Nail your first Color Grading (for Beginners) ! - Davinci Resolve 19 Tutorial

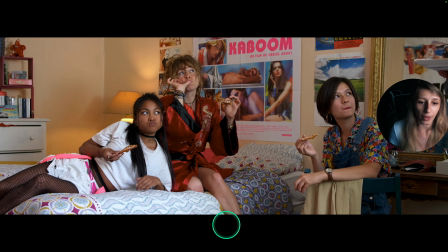1088s
I will just like at 109. and also I'm gonna remove
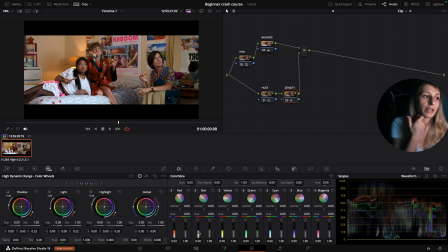1094s
the density of the skin because skin density will make you a bit darker in terms of skin tone okay if I remove density I will make them whiter okay
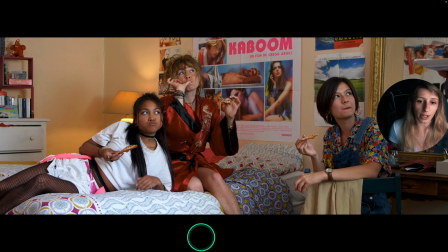1106s
so then I just remove a tiny bit of density and so we have
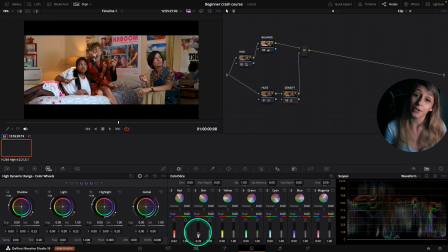1111s
something that is more poppy and I really like it and I'm just gonna leave it as it is okay now that i've done my overall look i'm gonna finish it with some nice vignette so vignette is
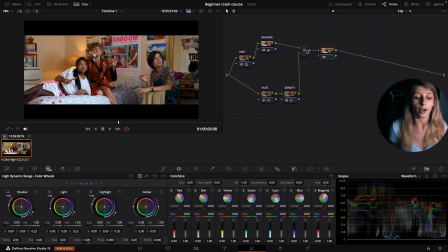1129s
the nice final touch that you can do so this is my first final touch after i'm
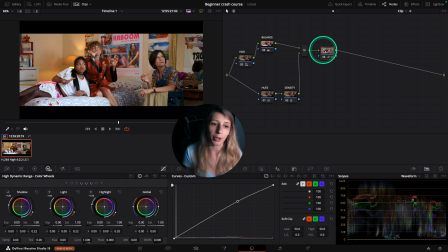1135s
gonna show you a second final touch that it's actually my signature and that i don't think you're gonna see in other colorist no trees so um first we are going to do the vignette and so for the vignette i will go to my window menu and i'm gonna take the power window here
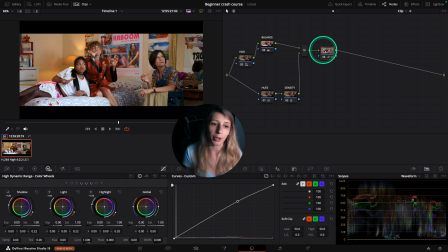1154s
and i'm gonna shape my power window to have a nice shape and i'm gonna soften a lot now that i have this i come back to my curves and you can see everything is selected in within my window and
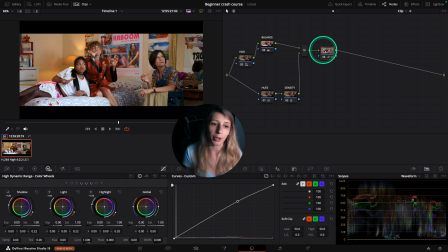1173s
I'm just gonna create a point in my curve and I'm gonna go up with my curve so then like that will make my characters a tiny bit more vibrant in terms of luminosity I just check that everything stays
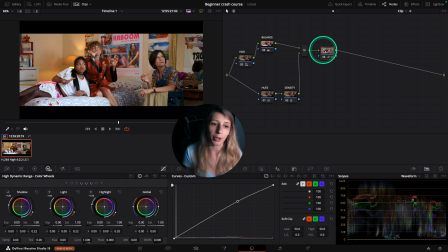1191s
safe and everything is safe so that's pretty good for me okay so now i'm just gonna right click and go to add node add outside node add outside
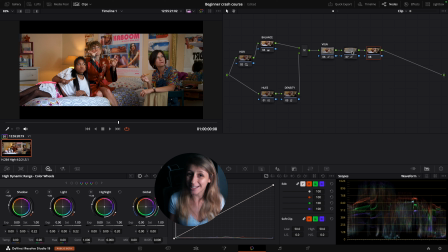1204s
node is making the contrary of the previous node okay so um here then i have everything around the vignette that i've done that is selected so for this what i can do is just create a point and go down and
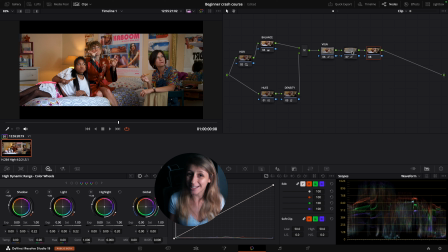1219s
so we are darkening the side of the vignette to have something a bit more focus on the girls and so if you see this is without vignette and this is with vignette so it really help our
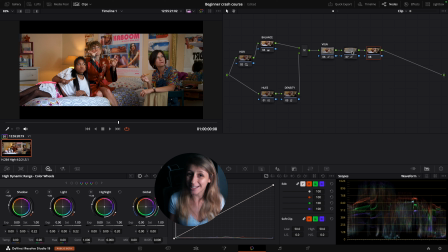1234s
focus to the girls and we are going to tie up the grade with a final node that is my signature which is the overlay node so the overlay node is helping you very easily to create a very nice contrast
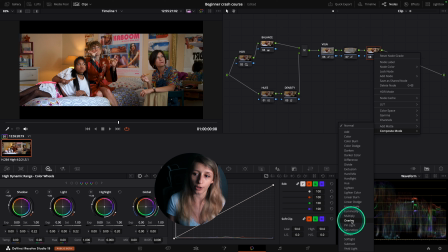1250s
and density at the same time and that will tie up everything in your look so for this ultra simple you are going to right click on your node and you are going to composite mode and you're going to choose overlay so overlay
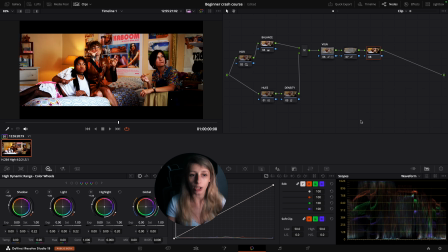1268s
will have a very crazy look at first because you are saying to davinci resolve that you want the graded image on top of the other graded image okay so that's why everything is super cranked but don't
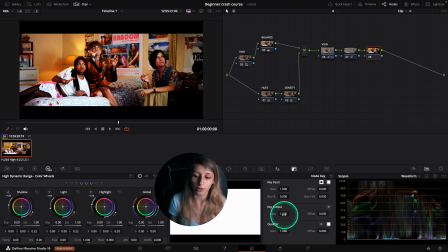1284s
worry we are going to fix this so we are going to our key menu and we are going to key output in gain you can decrease the gain because we are decreasing
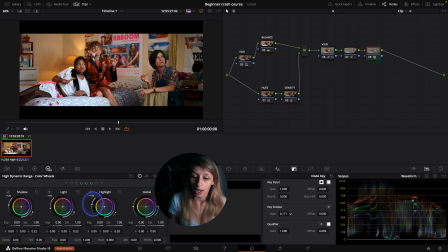1295s
the opacity of the node and we are going to decrease to 15% so 15% is pretty good for this environment because it really adds
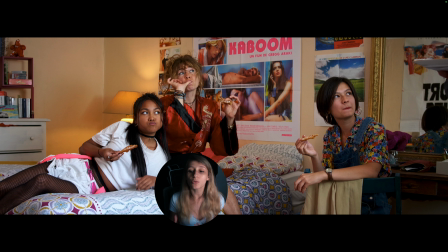1306s
a nice density a nice color separation and a nice contrast so i'm going to show you so this is before the overlay node and this is with the overlay node so before the overlay node and with the overlay node and
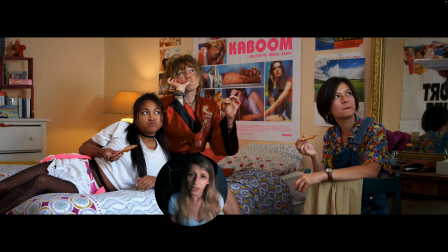1321s
it really brings a bigger dimension to your grade even though
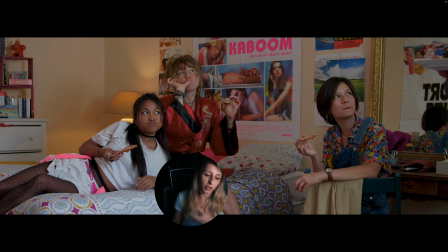1326s
we are pretty close to the rec 709 and here you go guys so